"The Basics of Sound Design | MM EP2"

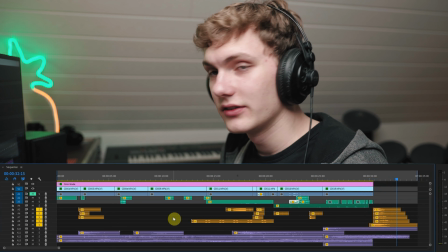(8:48)
Yeah, so as you can see, you can really have fun with that layer,
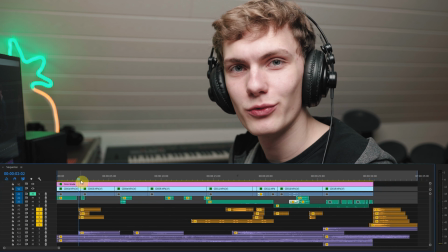(8:53)
because you can just like put whatever in it to just tell the story.
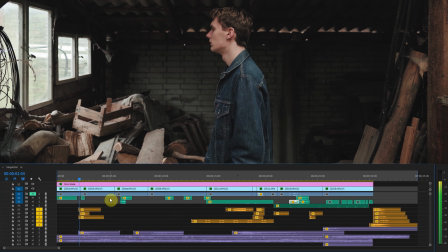(8:59)
To begin with, I needed something to react to, so I put in just a few sounds of cans falling down,
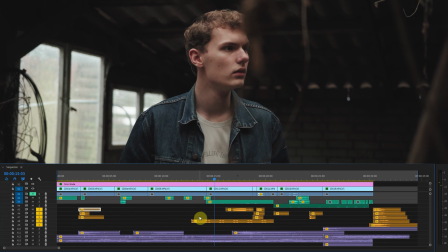(9:08)
and then of course we have something that's throwing the attention right in, heartbeat.
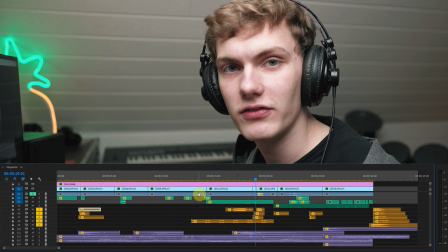(9:17)
And yeah, we have quite silly sound, just monster,
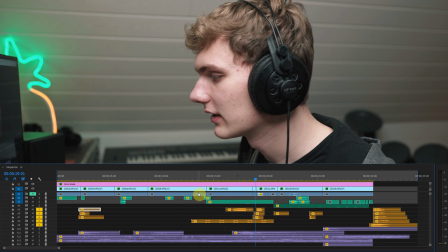(9:24)
because yeah, it works in the final mix and I needed something there, so fits to the shot.
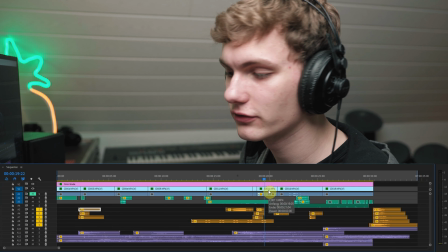(9:31)
And then of course, because you don't see the X falling down, that's pretty obvious to put that down here.
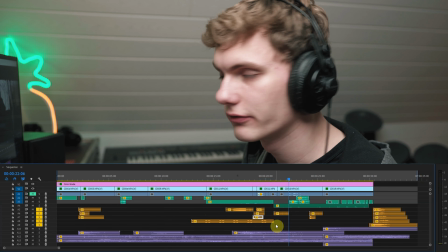(9:39)
It's actually three different sounds. Then of course footsteps, because I'm running and you don't see my feet.
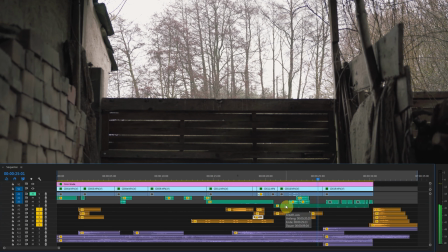(9:48)
So that's in there. And then I'm landing in the grass, of course, you don't see that as well.
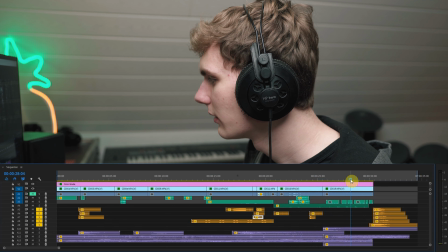(9:54)
So that's why it's in that layer. And then probably the most important thing right in the end,
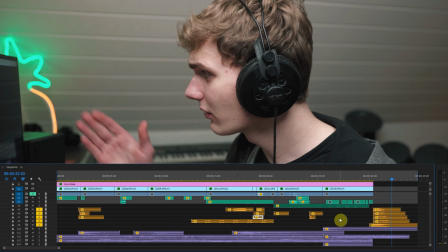(10:02)
just this boom impact thing, because something happens. You don't see what happens, but the sound kind of should tell you what happens.
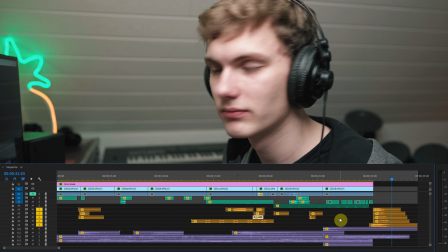(10:10)
Maybe write down in the comments what happens in the end.
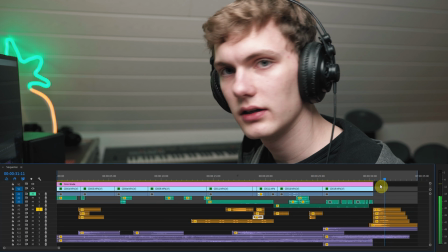(10:14)
But yeah, to break that down, it's this gunshot just to have an impact.
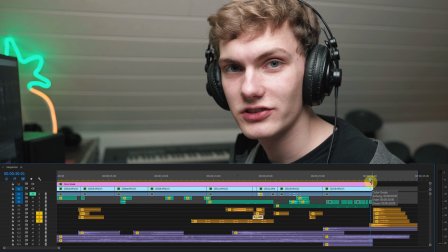(10:21)
And then I have 3 times the same sound of a bird flapping,
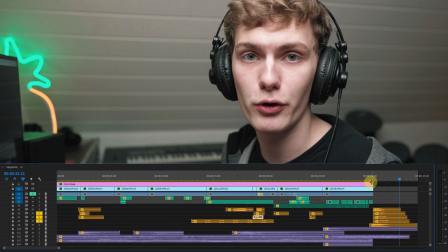(10:29)
just a little bit delayed, because it's in the forest and there are probably birds, so if it's an impact like that, they fly away.
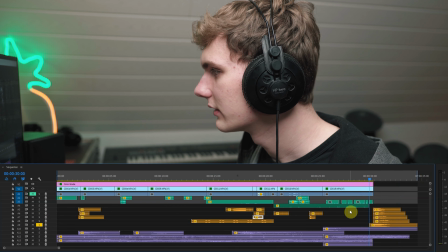(10:38)
That makes sense. And then we got, of course, the monster again.
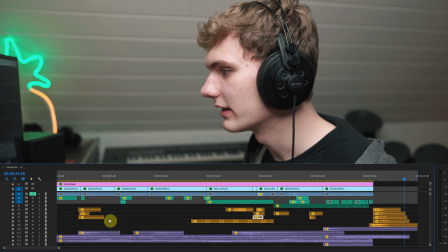(10:45)
And that all together is just making that a roundup and just adding to the story.
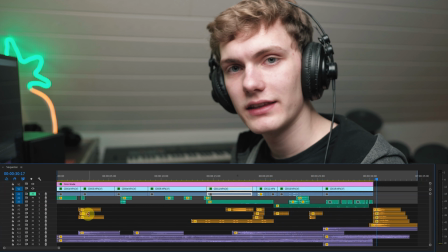(10:54)
But yeah, that was my breakdown of that whole thing.
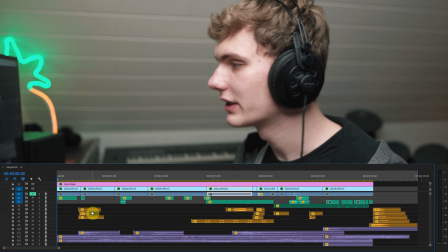(10:58)
So with that in mind, we can now listen to the whole sound design.
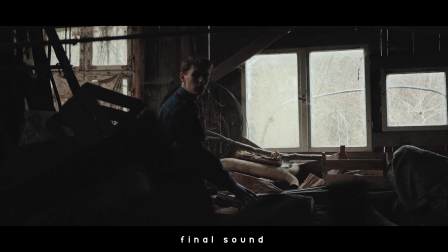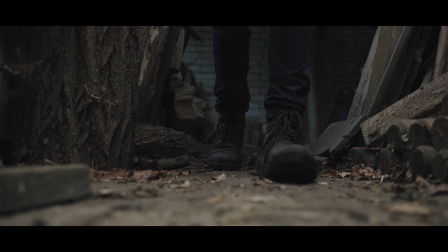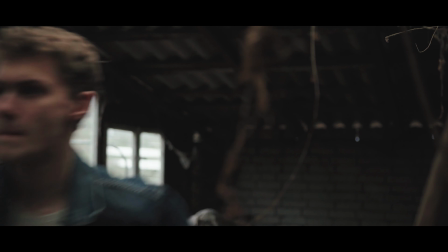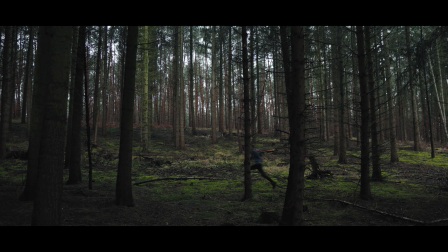I'm actually quite happy with the result, but I would like to see your opinion. So let me know in the comments below what you think about the final sound design, and maybe even if you would have done anything different. Other than that, I hope you enjoyed it, and for more monthly madness, subscribe to the channel, and if you did, I'll see you next month.
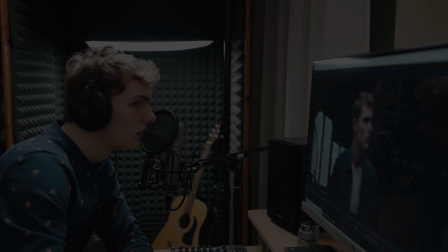Alright, so let's see if we can use any of that.